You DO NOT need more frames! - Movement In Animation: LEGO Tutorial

Let us begin with a question. What is the most important rule to keep in mind when animating?
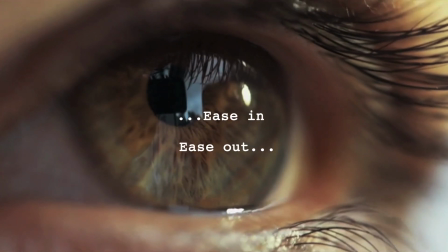Ease in and ease out. Basically, how your character moves.
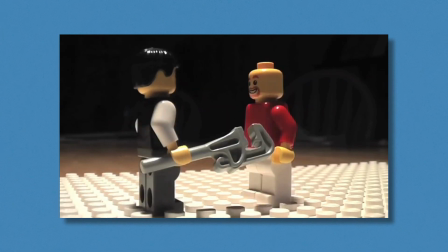Now, there have been many tutorials out there on what this technique is, but people have been asking, when should I use this technique of ease in and ease out? Will I ever find it? Will the Force show me the way? Well, the simple answer is, all the time.
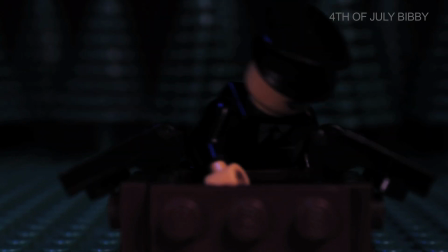Well, most of the time. Let's look at how to use this animation technique in an effective way, and I'll also show you when you don't need to use it.
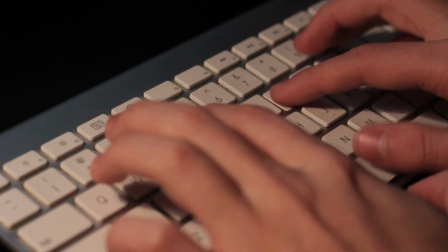Now, we must ask the question, why ease in and ease out at all?
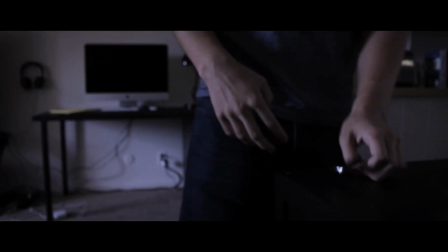It's simple. Every movement you make in life does this.
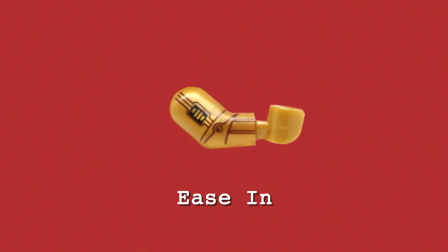If you raise your arm quickly, it's going to start slow, get fast, then slow to a stop.
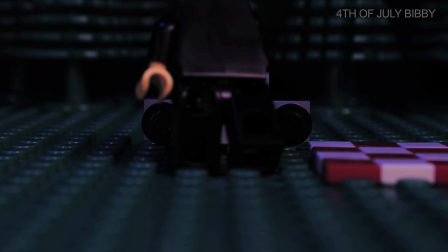Since animation tries to capture the illusion of real-life movement,
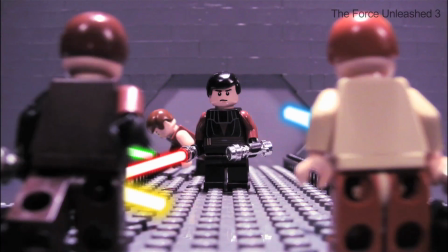and sometimes dramatize it, you need to start with mimicking how things in the real world move.
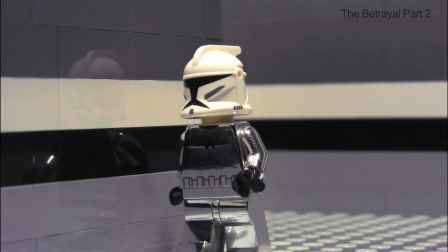Every movement that your character makes, for the most part, should ease in and ease out.
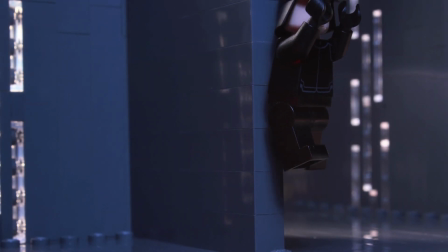That's the basic concept. Very basic concept. But how do you apply this in an effective way?
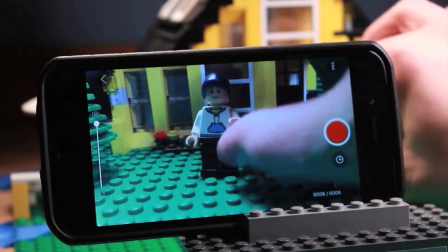Something I've run into personally, and I've seen happen to a lot of other brick filmers, the movement eases in, but then the middle movement stays slow.
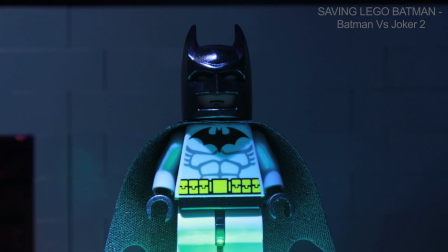Then it eases out. Now this looks fine and works in certain situations where you want your character to move slowly,
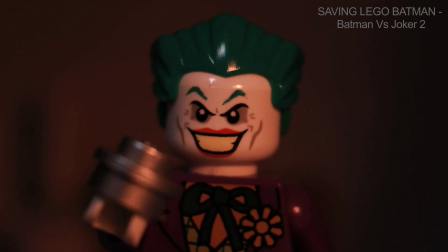but if it continues throughout your film for every movement the character makes, you'll find that an intense action or suspense scene will feel slow.
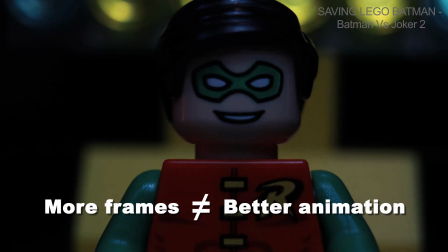Sometimes more frames doesn't equal better animation.
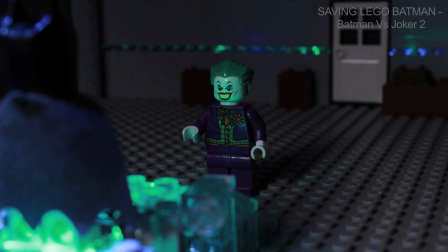As you can see here, the Joker is making fun of Batman and possibly going to kill him, but it quickly gets boring. Even if what he's saying is supposedly interesting or suspenseful, his movement is slow and uninteresting.
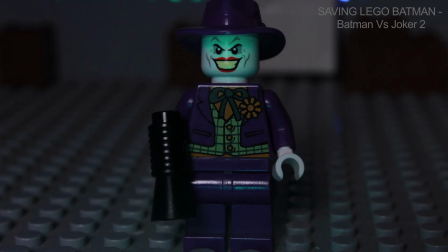Yes, it's smooth, and it's easing in and easing out, but if you don't look out for boring,
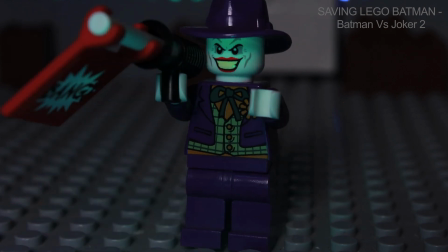slow movement or movement without a purpose, like this, you'll run into the same problem.
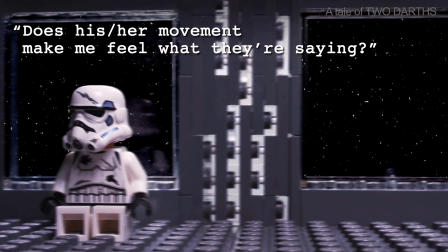The best way to avoid this is just by asking yourself, does his or her movement make me feel what they're saying?
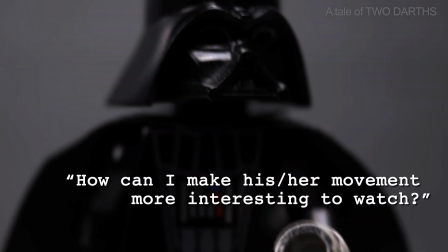Or, how can I make his or her movement more interesting to watch?
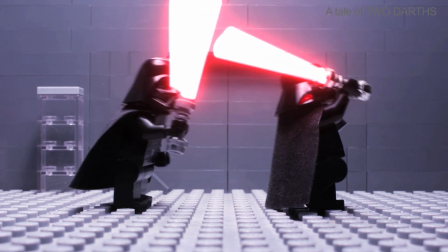You can convey a lot of emotion and make a scene more interesting just by the way you move your characters. Now, when is it not a good time to ease in and ease out? Compare Batman vs. Joker 2 to the Lego Batman movie.
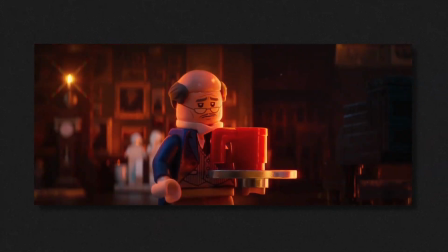This movie has the pacing of movement mastered. Quick movements and snappy animation is exciting and funny, and they know that's what people like and enjoy.
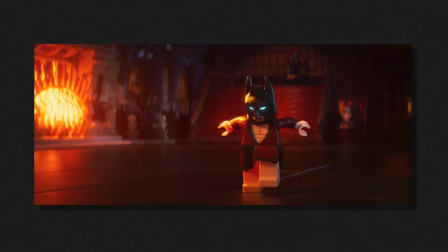You can see here, the movement is not always easing in and out.
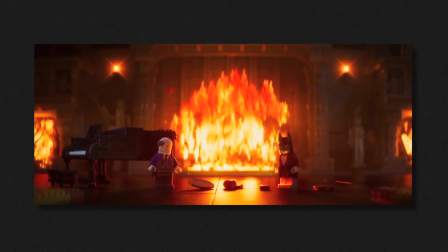If sudden, choppy movement is mixed in with easing in and easing out in a perfect way, it can make things really comedic like it is here. A great example of this technique being used in an actual stop-motion animation is Fancy Pants' A Clone Halloween, Give me the candy.
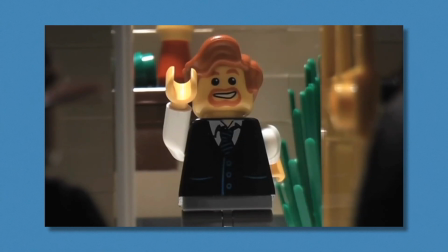As you can see here, he uses snappy and spontaneous movement in a way to add an extra level of comedy to the scene.
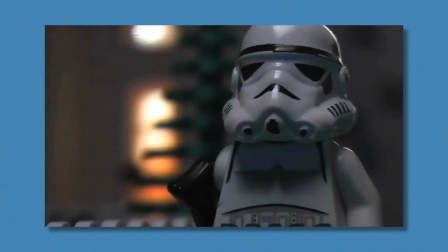This all just plays off of the fact that spontaneous and unexpected movements are funny.
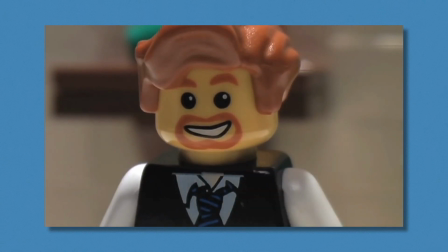If he was going for more frames, it would have made his character's movements less spontaneous, which would have reduced the humor in the whole video.
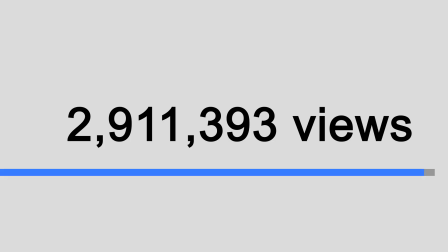And these views would be significantly lower.
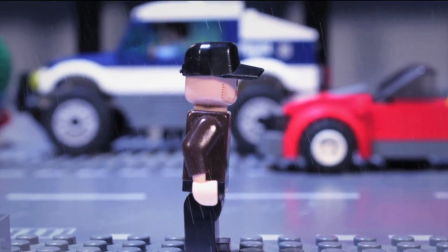Easing in and easing out is an easy way to make movements look natural and smooth.
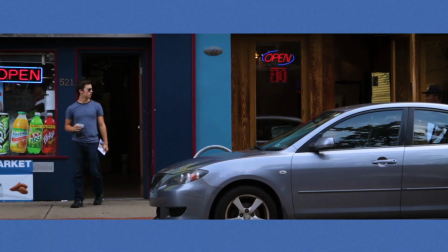But don't be afraid to get creative with it. Keeping every movement lifelike limits what you can do with your animation, and will get boring really fast.
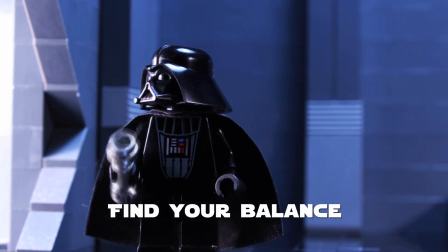Finding the balance of speed and smooth movement is the best technique to use.
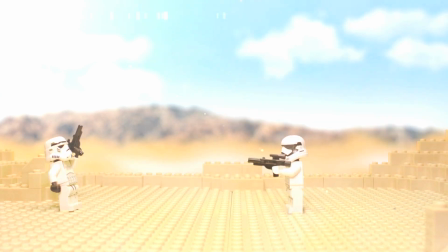And that is how to animate character movement in a creative way. Hey guys, thanks for checking out that video. If you learned anything, be sure to hit that like button. If you're new here, hit that subscribe button. And sorry LEGO uploads have been kind of slow recently. I've been working on a script with AKP Studios. It's like a huge 4-part LEGO epic. But as soon as that script is done, I'm going to get back to shorter videos. So stay tuned for that. Thanks for watching, and I'll see you next time.